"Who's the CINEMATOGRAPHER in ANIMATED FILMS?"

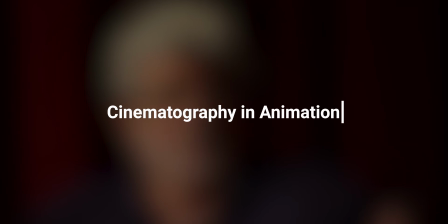So what I did on Star Wars is I took a lot of old documentary films of air battles from World War II,
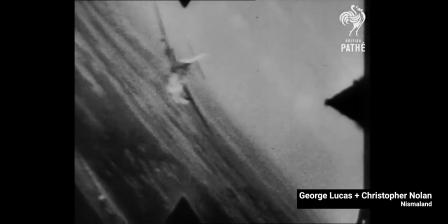and I cut them into the sequences of this is going to be the trench run, this is going to be the attack on the Before you shot Death Star. anything.
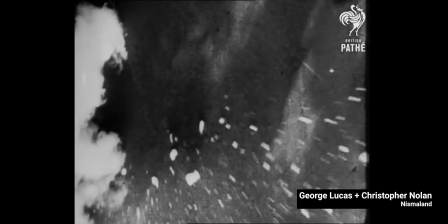Before I shot anything, before I even finished the script. When I started film school, I was a dyed-in-the-wool cinematic purist,
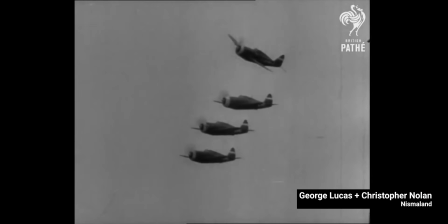and I got into huge fights in the middle of classes with the screenwriting professor saying, you know, character is bullshit, you know, 'cause that's not for cinema.
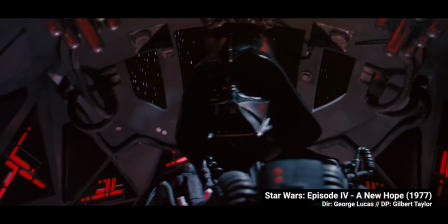Cinema is the art of the moving image. So when it got to that part of it, I knew that I couldn't write what I wanted.
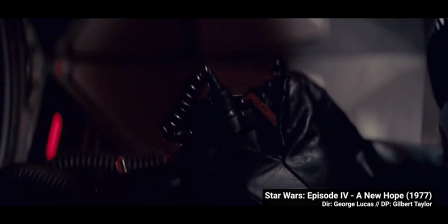And I knew still drawings couldn't tell me what I wanted because I had to do it in terms of motion. The one thing I grabbed onto was that as opposed to Stanley Kubrick,
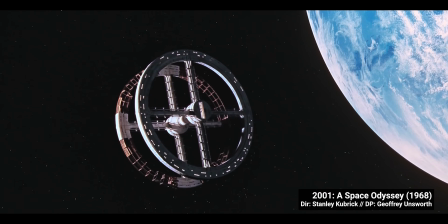who has got, you know, 1 2-minute shots in his film, where the thing just sits there and the ship sort of slowly cruises.
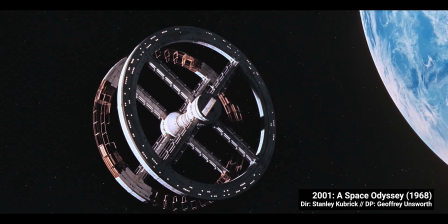But you can see every detail on that, and it's perfect. So I said, I'm not going to do that. What I'm going to do is I'm going to do shots that are only about, you know, 12 frames,
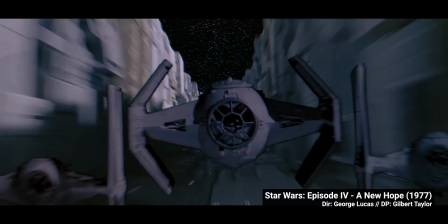32 frames at the most, and it'll move by so fast that you won't see the matte lines.
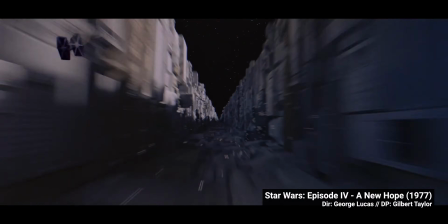And you won't see how it's put together. It'll just be a razzle-dazzle of visual fantasy.
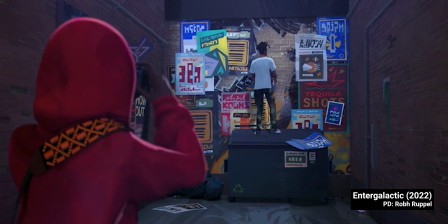Chito Fahadang's here to talk about cinematography and animation, and how that relates to what George Lucas was just talking about.
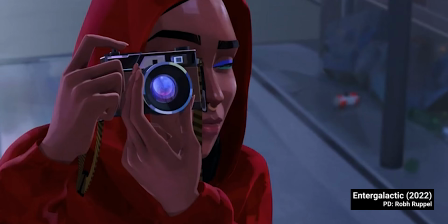Special thanks to the brilliant people that shared their time and thoughts with me on this script.
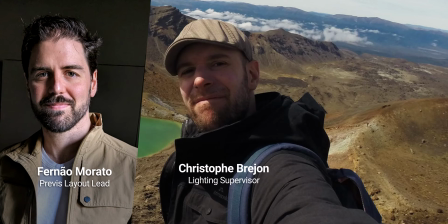Fernão Morato, Chris Brejon, and Zeno Pelgrims.
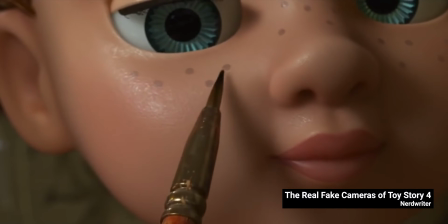This episode came to me when I watched Nerd Writer's The Real Fake Cameras of Toy Story 4 as I researched for my split diopter video.
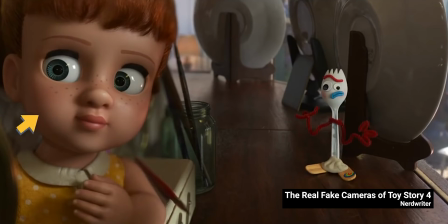Toy Story 4 has a series of split diopter shots. But why make such choices like replicating a split diopter in animation, which doesn't even use a real camera?
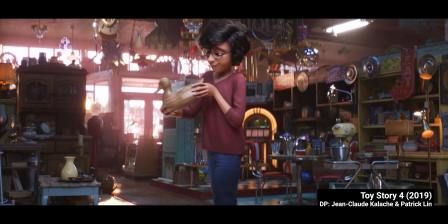We're seeing a lot of stronger lens and cinematography choices in animation since WALL-E kicked off the trend in 2008,
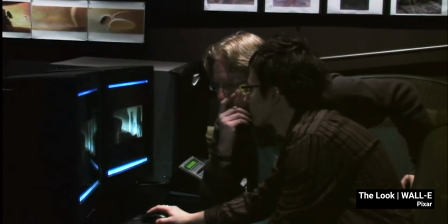when director Andrew Stanton asked the heads of camera and lighting, Jeremy Lasky and Danielle Feinberg,
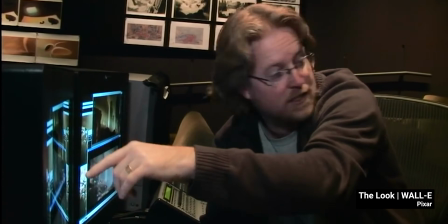to deliver a more live-action look. The team went as far as hiring Roger Deakins as a visual consultant for the process of making the film.
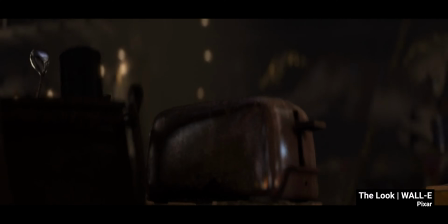Andrew came into the movie wanting a very photographed look. He had been always looking at live-action films as his inspiration,
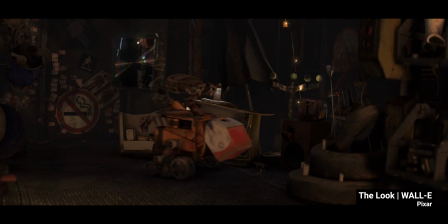which most of us do as well, and he wanted the audience to understand WALL-E as a real thing. At the same time, he wanted to make it feel like it was filmed. There's a sense of believability, of dimensionality.
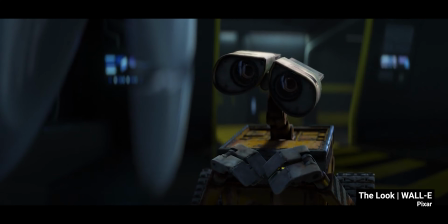Not photorealism, but dimensionality that I really wanted to get on this picture.
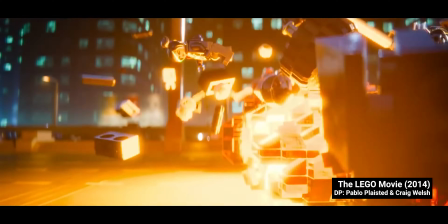The Lego movie has strong anamorphic vibes. Sing has bokeh to match the size of the characters.
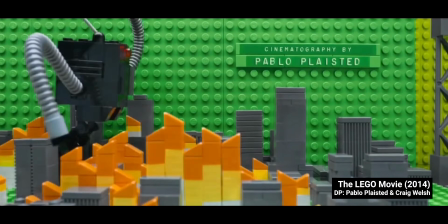And we finally started seeing cinematographer credits at the end of the films.
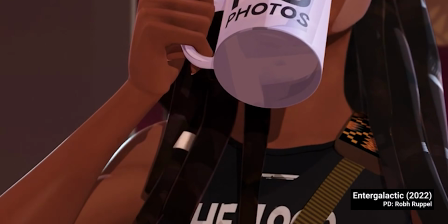Live-action cinematography and animation cinematography are in universes so far apart,
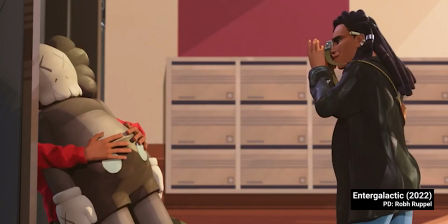we have to go through several departments and definitions to connect them. So let's get started.
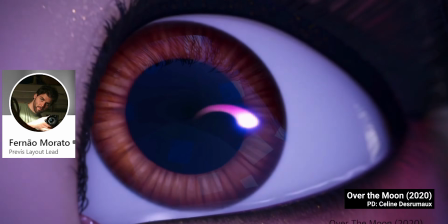Fernão Morato is a close friend and a layout artist in animated films.
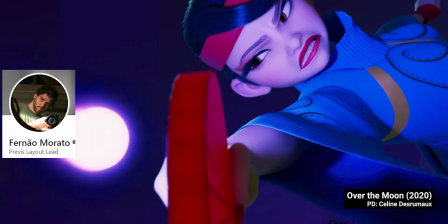We'll get to what a layout artist does in a bit.
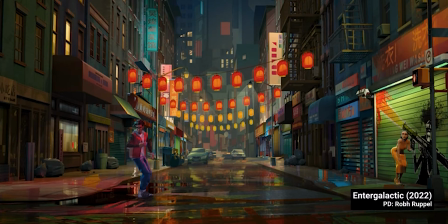The studio he's working at is determined to teach the core values of cinematography and lighting to its layout team,
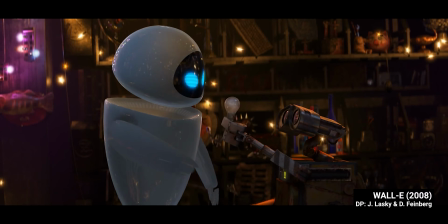and he was hyped about it. Why is it such a big deal to teach cinematography to layout artists?
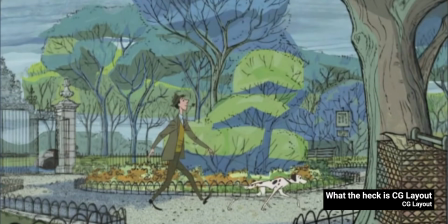And what are layout artists? When making a CG animated film, it all starts with a blank canvas.
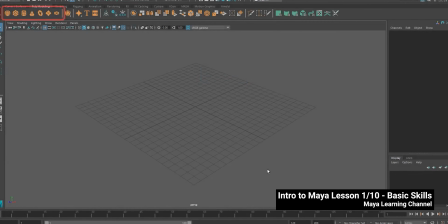When you load up Maya for the first time, it's an empty grid.
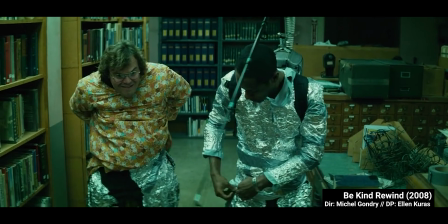And just like you wouldn't hire a DP to be a sound mixer in a live-action film,
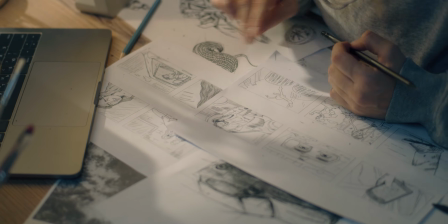you shouldn't hire an animator to be a set designer in CG animation.
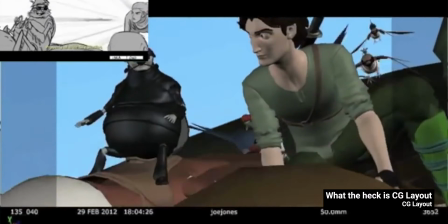Every artist in CG animation can say, I can tell you I don't have money,
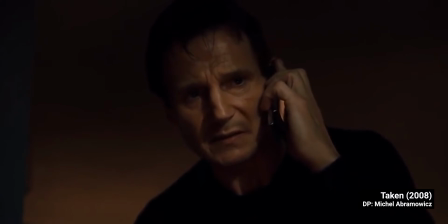but what I do have are a very particular set of skills. Skills I've acquired over a very long career.